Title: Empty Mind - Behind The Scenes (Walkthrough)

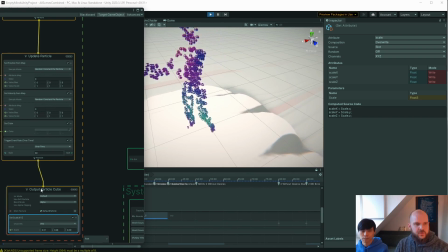But then I'm choosing not to draw these outputs actually. I'm only using those positions as spawn points for even more particles.
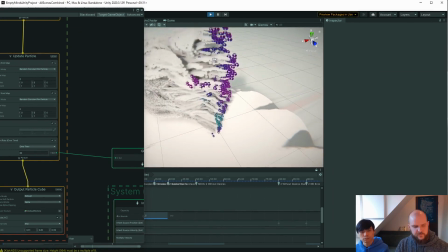So you see from every
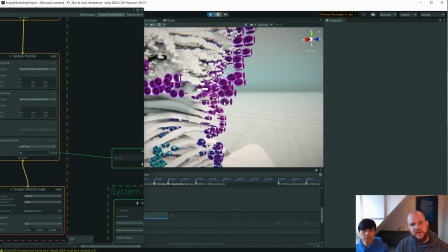point I'm drawing, like this is basically a spawning point for different particles. And this thinking basically is how the main avatars in Empty Minds were created.
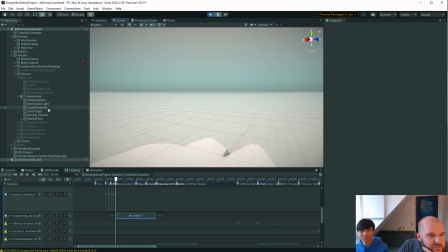Oh, I messed that one up. Just let me fix this one.
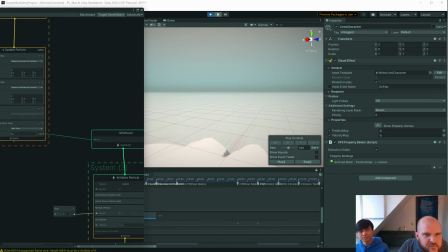Let me unbreak it. I'll probably do this fine. Okay.
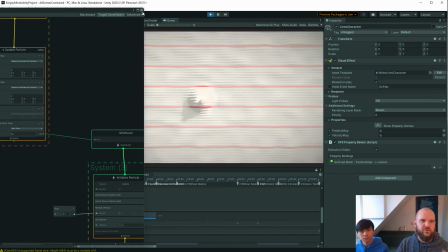If I go into play mode again, it starts drawing. It starts painting these boxes again.
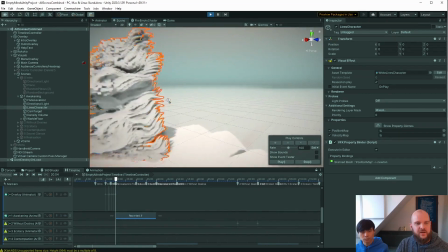So for example, this avatar has the thing where each vertex spawns other particles, and you, as you see,
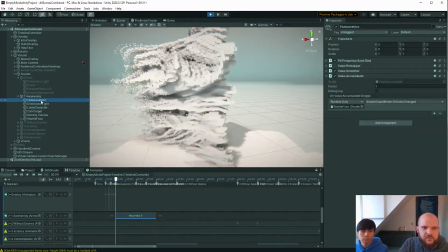VFX-Graph can handle like an immense high density of particles, so you can really make like visuals that don't even look like singular particles anymore. It more looks like a wave of stuff that is going on there.
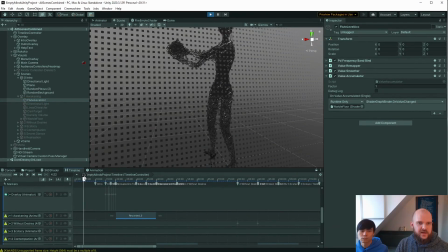But for example, the beginning and the end avatars are done a little bit different.
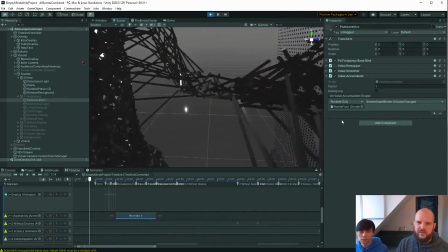For example, here you can see that there is a dynamically generated avatar.
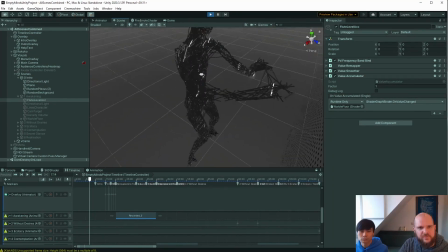This is still not a fixed model. You can see that if vertices are closer to each other, they actually connect with lines.
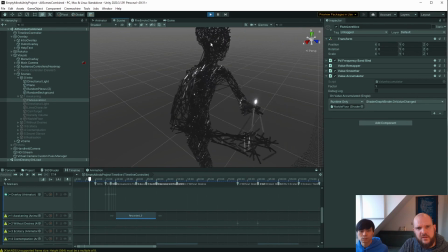You can see it here in the head and under the arms.
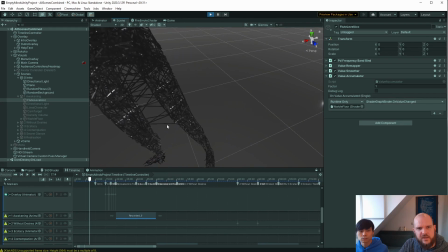You can see it a little bit between the legs also. Like you will see that the closer the legs come, the more connections you get.
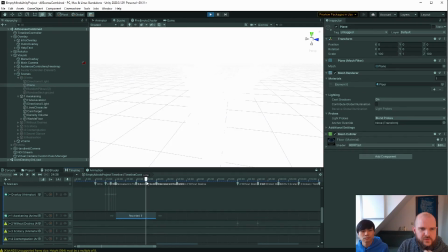Still another avatar. We could talk, for example, about the menu avatar.
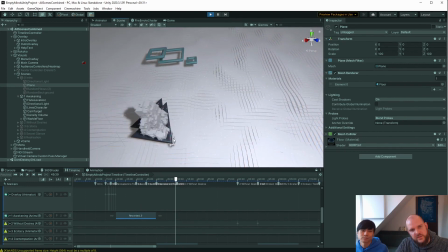Talking about the menu avatar, this is the most basic one. So you see that it is spawning points and then moving them around according to their vertex positions.
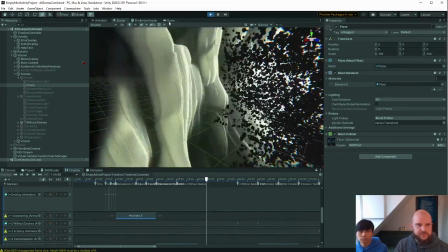If we go to the scene without desires, you can see that we were also in like
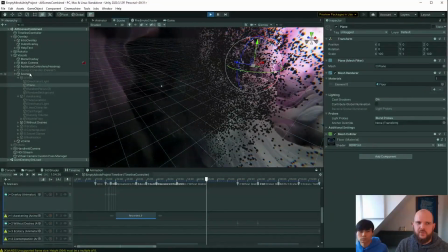researching and talking a lot about different ways of displaying
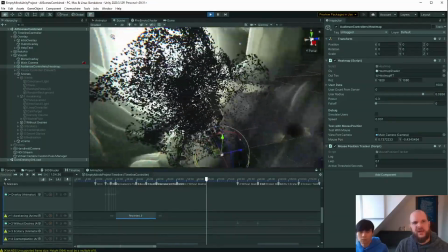movement. So what I did here is I basically took the vertex positions and
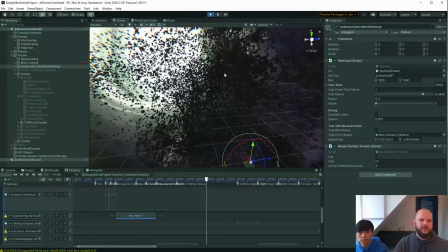drew them, but I added a lot of noise.
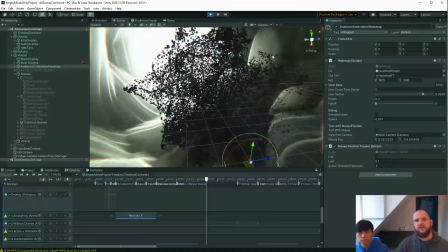So when you had a little bit of movement, maybe of one finger, you would get a lot of movement in this avatar.
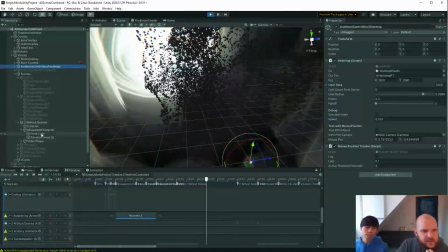So what you would see here is that there's still actually, at some point in there is actually an avatar in there,
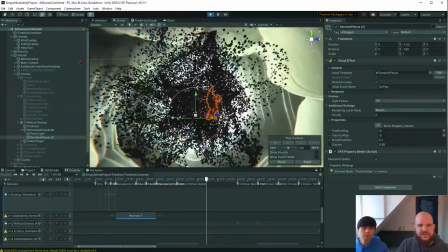and you'd see that the motion of the avatar has something to do with the motion of these spheres.
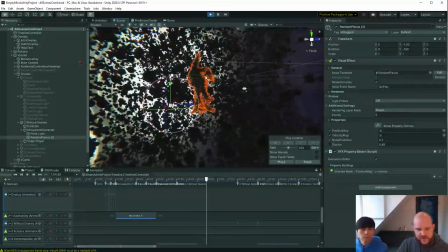So when Ina would be moving her arm, for example, some part of this cloud of points would actually move around.
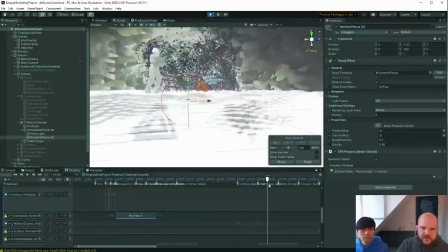Yet a different avatar we were
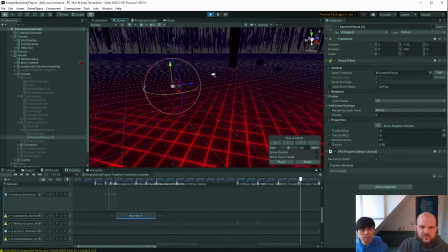investigating was the one where you would only see something if the person wearing the motion capture suit was actually moving. So when Ina would be standing very still, you couldn't see it. So I would be using the velocity data that I get from the vertices.
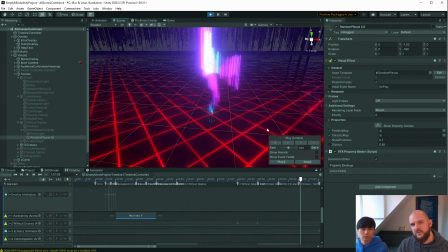I would draw that into color. So you can only see the avatar if it's actually moving around.
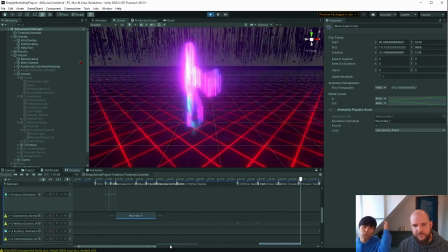And that's mapped to the body parts. So Exactly. if she's moving arm, then only the arm will.
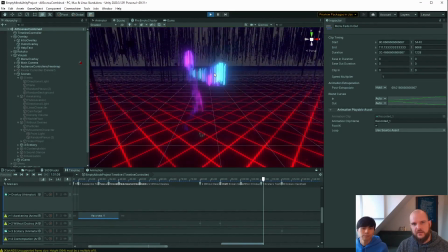Exactly. So that is why in this case, for example, you'd see mostly the head and the arms, but the feet not so much, because she wouldn't move the feet so much.
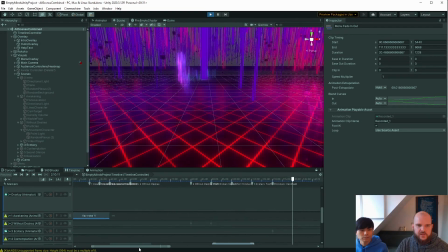And in the next scene, you see that the lights are coming on a little bit in the scene for the next queue part,
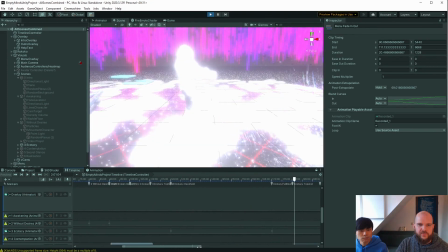and it's going more brighter and brighter, and then it's bugging out because there's the menu overlay.
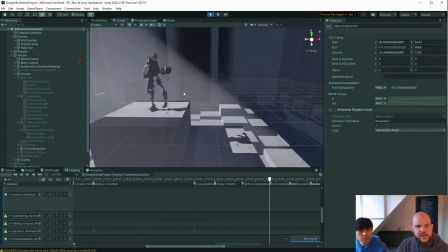This avatar again is a little bit different.